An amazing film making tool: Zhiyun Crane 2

Hey everyone Dan Ludeman here with Ludeman Productions and today I wanted to show you how I used this to make this.
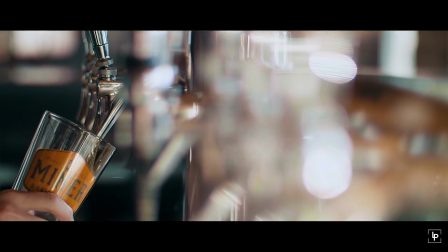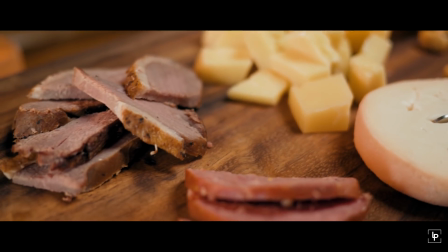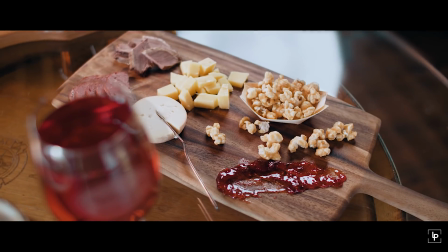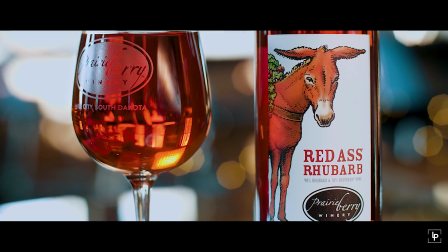Hey everyone, happy holidays. Sorry it's been a while. I spent the holiday with my family and I've also spent the holiday season catching up on a ton of work. I've been kind of backlogged with a ton of weddings and a ton of other productions. Good problem to have but I'm playing a little bit of catch-up. So the folks over at Zhiyun Crane were kind enough to send over their new gimbal called the Crane 2 for us to review and try out.
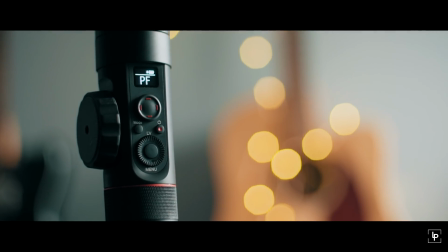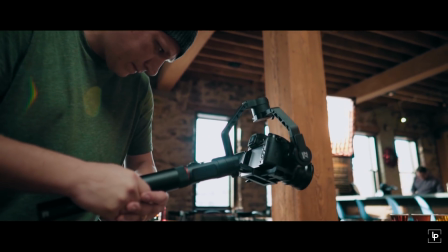1:09 We wanted to put the Crane 2 through a real-world production scenario. Now in my world I deal with a lot of quick turn clients.
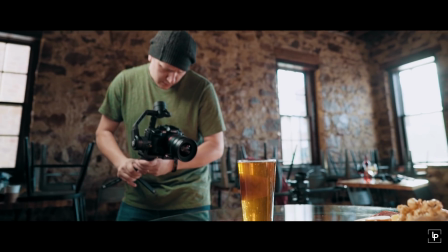1:17 They want something shot and they want it edited and returned to them as quickly as possible and that's what I wanted to do with this.
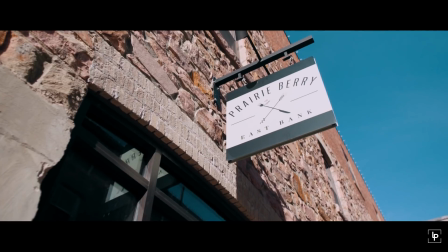1:23 So what we did was we got in touch with the local winery here in the area called Prairie They make some awesome wines.
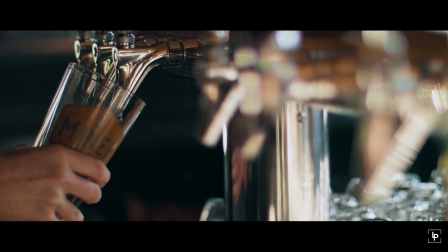1:30 They also own Minor Brewing Company and they also make some just amazing beers. You should go check them out and give them some love. And we wanted to put together a tiny really short little promo piece for them. So the Crane 2 has some really great features.
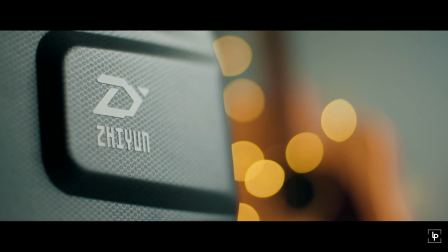1:42 It comes with a really awesome durable case that will actually fit the whole thing. You don't need to take it apart.
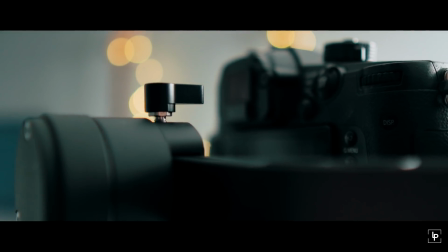1:47 It also has a tool-less design allowing you to really balance your camera and your lens really super quick. So something really cool about the Zhiyun Crane 2 that I'm really excited about is they have a roller on there that allows you to control the focus of your camera. Now the only thing about that is it's currently only working with Canon cameras and Canon lenses.
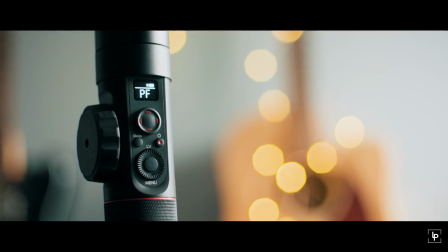2:08 I've heard that Zhiyun plans to release an update possibly allowing it to
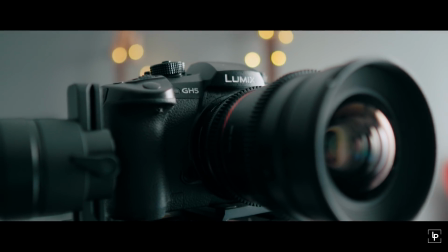2:12 work with Panasonic cameras and Sony cameras but we'll see what they end up doing.
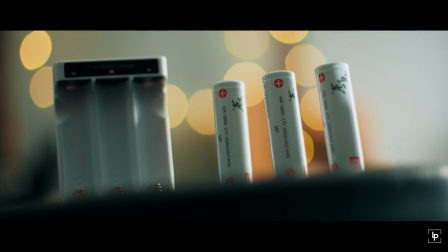2:17 This also comes with three batteries. Now I can say that during this three-hour shoot we didn't see the battery go down even one notch.
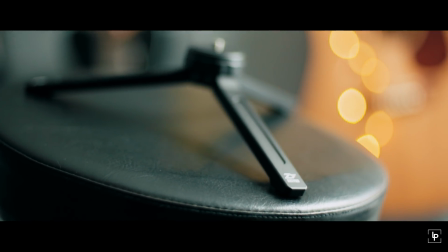2:24 It also It also comes with a really awesome little tripod stand that comes in really handy when you're trying to balance your camera and your lens. So setup for this was pretty straightforward and pretty easy. We obviously used the Crane 2 along with the GH5 and a few different lenses.
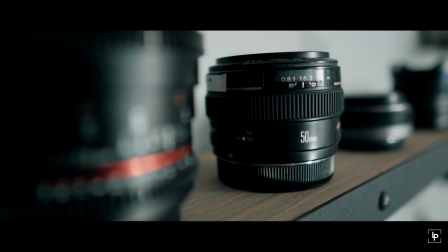2:38 We used the Metabone Speedbooster along with the Canon 50mm, the Rokinon 24mm,
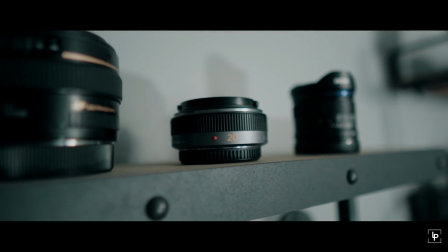2:44 and then we also used Micro Four Thirds lenses which were the 20mm Lumix lens and the Leoa 7.5mm,
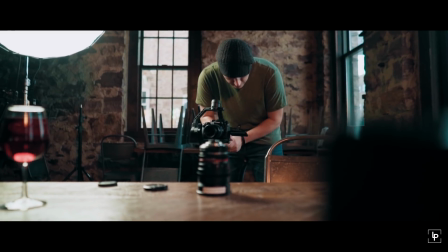2:52 which I am very impressed with that lens. So something else that often gets overlooked in shoots like this is lighting.
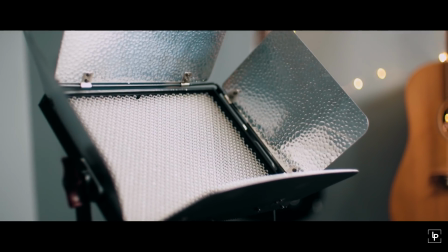2:58 So for this we used the Aputure LS1 Lightstorm along with a softbox and grid.
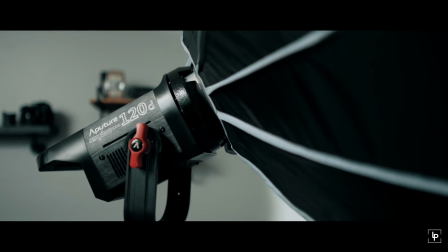3:04 And then we also used the amazing Aputure 120D along with their light dome. So prior to this project I definitely had a preconceived notion of how I wanted this to look and feel.
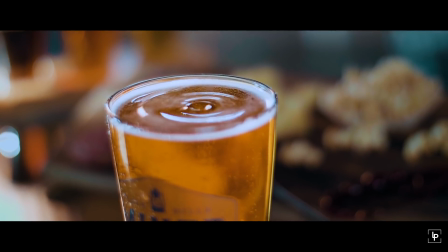3:16 I wanted it to have a little bit of an edge to it and I wanted it to be vibrant in color.
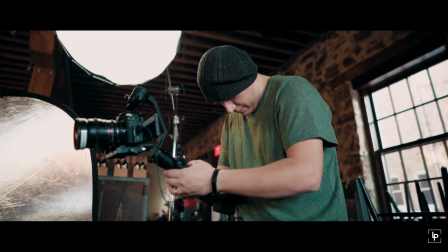3:21 That meant really blasting it with a lot of light. And then I wanted the camera movement to be moderately subtle.
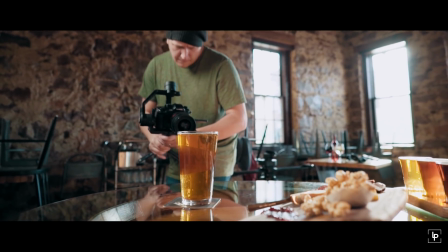3:28 I didn't want to do big sweeping shots. I kind of wanted to simulate what it would look like on a slider. And the Crane 2 came in really handy for this. So gimbals are obviously great at stabilizing your footage. The only thing that they don't control and don't stabilize is the up and down movement when you're walking. So with that said, you want to be very self-conscious about how you walk. Another tip I can give you is making sure that your camera is balanced.
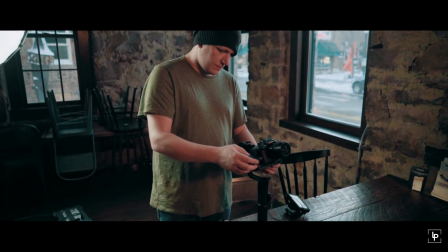3:53 The more balanced your camera, the more stable your shot's going to be, and the less strain it's going to be on the motors of your gimbal. Something else that proved a little challenging during the shoot is the fact that we wanted to maintain shallow depth of field,
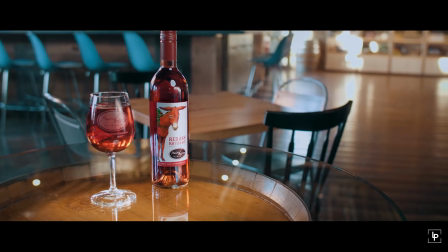4:06 yet we didn't have control of focusing our lens on the go.